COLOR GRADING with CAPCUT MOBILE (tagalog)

Today, we're going to turn your videos from looking like this into something that looks like this. Welcome back to another video and today,
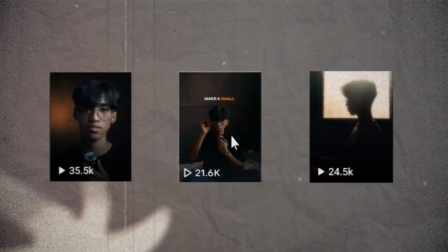[0:07]
ishare ko sa inyo yung usual color grading na ginagamit ko sa lahat ng cinematic videos na ginagawa ko sa TikTok, Facebook, at sa YouTube.
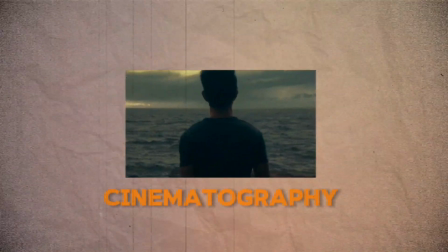[0:15]
Ito yung color grading na ginagamit ko when it comes to cinematography and for studio type videos. So, these are the settings na kailangan mong walaman at pwede mo i-apply sa mga videos na gagawin mo. So without further ado, let's do this using your phone with CapCut. So now, let's talk about my usual. So here's the setting. First is we need to import our clip to CapCut.
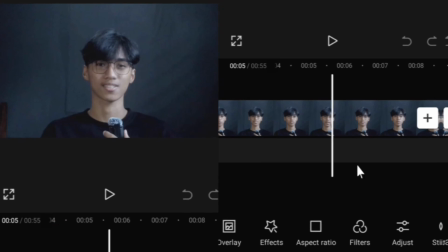[0:37]
At ang pinaka-unang setting na ilalagay natin is yung filter. Select your main track and go to filters.
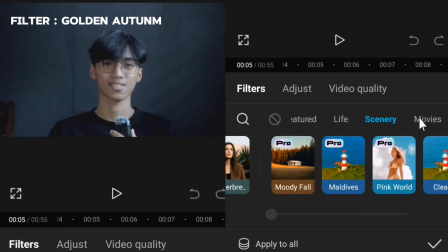[0:43]
And at this moment is kailangan natin gumamit ang filters from scenery. And then we will choose the golden atom.
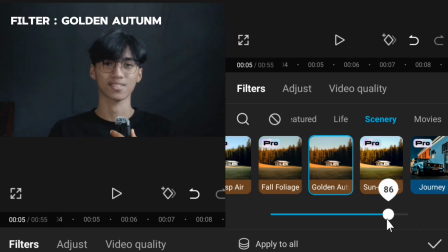[0:49]
The reason why I usually use it because it enhances your skin tone. So in my case, I'm going to set the range up to 90%.
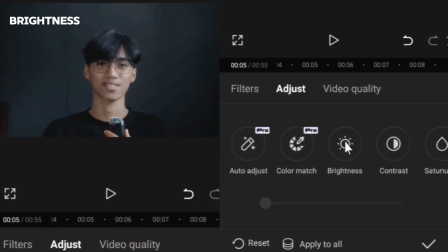[0:56]
Now let's dive into adjustment. Let's adjust the brightness first.
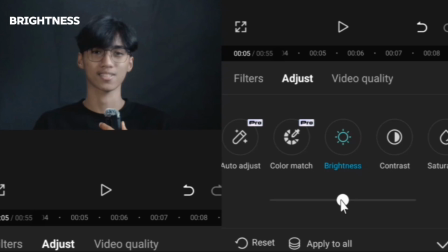[1:00]
Yung usual settings na ginagamit ko para dito is binababa ko yung range ng brightness para matakpan yung mga unnecessary noise.
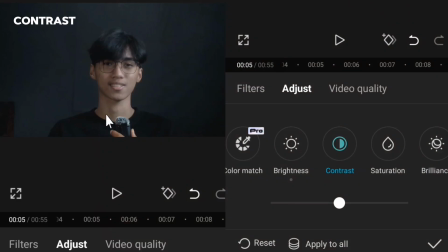[1:07]
So we're going to set this up into negative 6. Next is contrast. This setting can help to reduce the haze of your video. So if wala masyadong haze sa video mo, pwede mo na itong iskip. But in my case, I have to increase the range up to 15%.
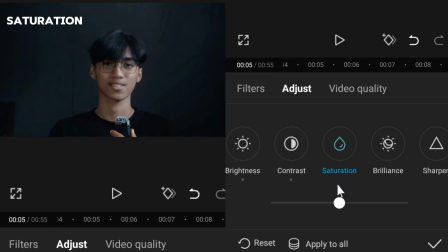[1:22]
At this time, hindi muna natin gagalawin yung saturation We're going to adjust that pagkatapos ng lahat ng settings Next is the
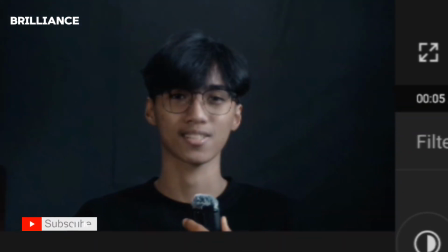[1:29]
brilliance This setting can help us to enhance the glow for video It also helps you to separate the subject from the background But in my case,
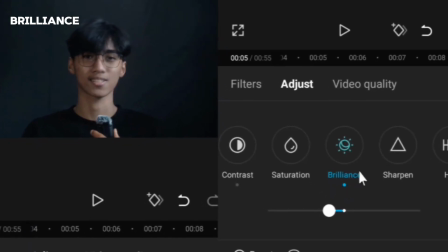[1:37]
I'm going to adjust the range into negative 10 And next,
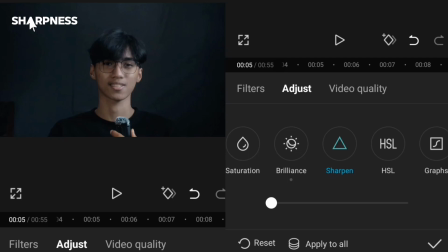[1:41]
we have the sharpness This setting is optional It's up to you kung idadagdag mo siya sa adjustments mo But in my case, dadagdagan ko siya ng 10%
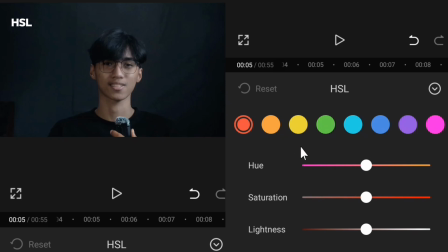[1:49]
And now let's adjust the hue, saturation, and the lightness. Set the saturation of red up to 25%. For the saturation of orange is 50. And last, adjust the saturation of yellow up to 37.
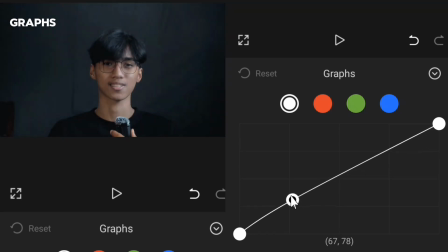[2:02]
Next is the graph. This time we need to form the S-curve. Just follow this graph for color white. Nakakatulo itong graph para mabalance yung light na nasa video mo. Make sure to follow this graph because this is very important for your color grading.
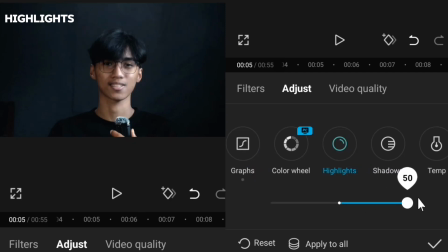[2:15]
Now let's dive into Highlight Highlight helps you to increase the brightness of the light that is visible from the image of your video In my case, I'm going to set the highlight up to 10%
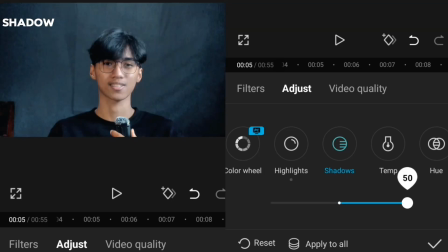[2:26]
Next is the Shadow This setting can help you to adjust the range of the shadow that is visible on your video But in my case, I have to set this up up to 8%
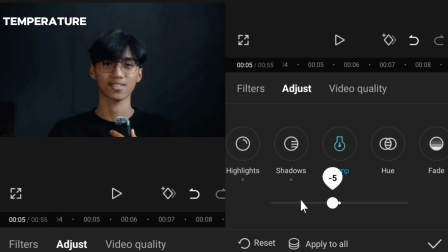[2:35]
Now let's adjust the Temperature I usually use this setting to enhance the skin tone So I'm going to set this up up to 10% Next is the Overall Hue This part is optional but for me, I'm going to use this to enhance the overall look of my video. And it also helps me to enhance the skin tone, shadow, and the highlight. And the overall color of your video.
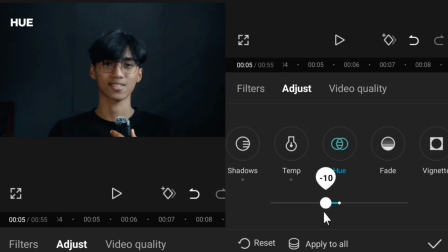[2:55]
In my case, I want to bring this down into negative depth. So finally, we're gonna go back for the saturation. Naka-dependent na sayo kung gagalawin mo tong setting na to. This setting is optional at this moment. But for me, I'm going to adjust the saturation up to 10%. You can review your work kung meron bang idadagdag or babawasan. bawasan.
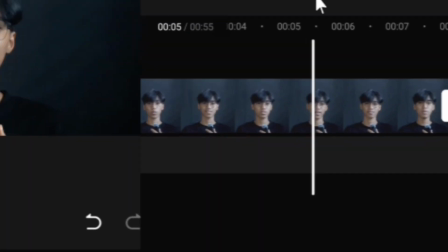[3:13]
But for me, this is perfect. But always remember that this adjustment might not be suitable for your footages. Choose the right adjustment according to your video. But it's up to you kung gagamitin mo yung usual na color grading na ginagamit ko. Or you can explore more on CapCut. Thank you guys for watching. Don't forget to like, share, and subscribe. And follow me on TikTok, Facebook, and Instagram. And see you on our next video. And let's create beyond limits.